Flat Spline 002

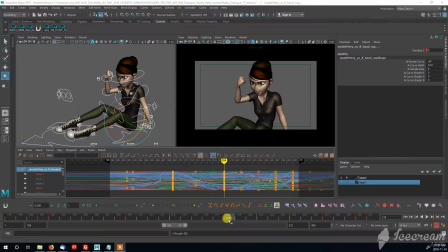0:00 All right, so a question that many of you have is like, how do you decide of where to place your breakdowns and by not disturbing the nice blocking plus that you had in the previous version of this animation?
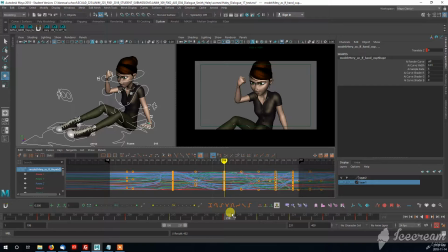0:20 Well, this is where this is how I like to think about it. So I in my step version 218 is where I went into my next key, and I knew that I was going to need a breakdown.
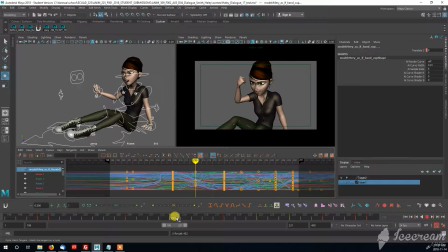0:36 So as a kind of a general rule, I'll start placing that breakdown around 4 frames. In this case, it was 5, but around 4 frames to the left of that keyframe.
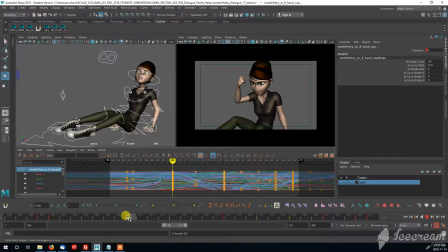0:53 And then I will bring a held key from my previous keyframe. I will make that a 4 frames before that.
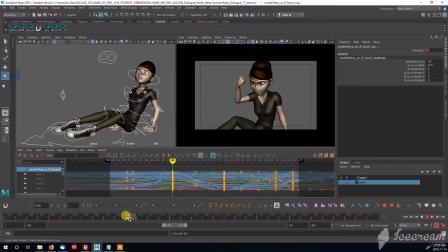1:09 So I will just create that transition so that I'm preserving all that work I did for figuring out when my keys were supposed to hit with my phrasing
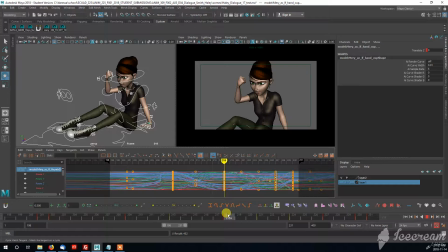1:22 of my analysis of my dialogue and my blocking pass. So that is really important. And then, so we've got our transition. We hit that key on 218, and then
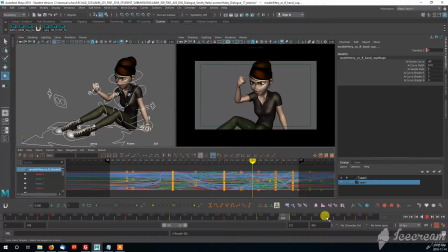1:37 I've got a bit of a hold here, and I know that on frame 230, I wanted to hit my next keyframe. So I did a sort of a moving hold here from
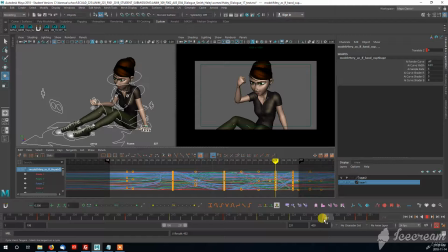1:54 218 to 227. Really similar drawings. They have a little bit of movement with that arm and a little bit with the body, but not all of the keys.
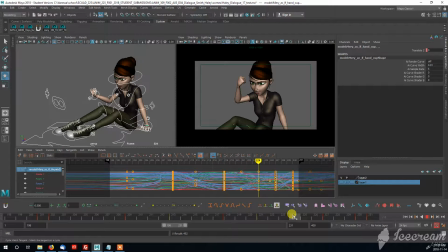2:08 It's sort of a nice nuanced moving hold that's giving a bit of acting during the hold, which is great. And then we have another transition here. So I knew that this transition was going to be really short from 227 to 230.
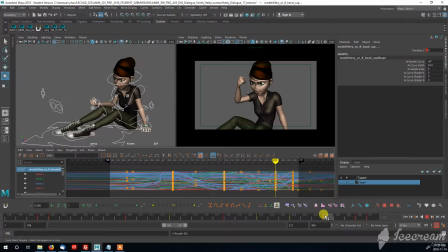2:27 So I placed that end of that kind of hold, whether it's a duplicate key or slightly different to give it more of a moving hold feel. And I knew that I was only going to need 3 frames, so I placed that
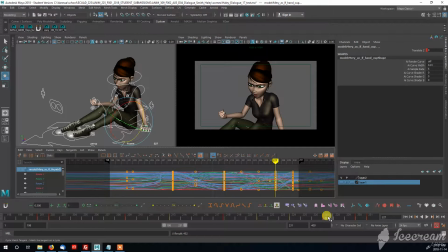2:43 other key right there in 227 so that I would hit my next key on 230 without disrupting any of that hard work that I did in analyzing
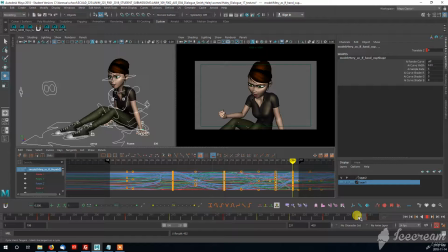2:59 my dialogue and in the blocking. I don't want to disrupt that work. I want to preserve it. So I have to do that thoughtfully and kind of think about putting those transitions from the previous keys
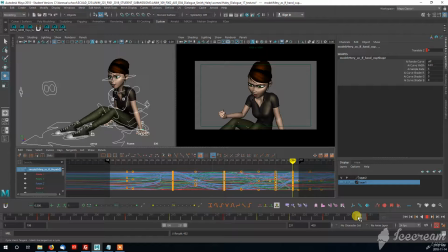3:18 before you want to hit the key that syncs up nicely with the beginning of that phrase. So this finishes part 2, and we'll have a part 3.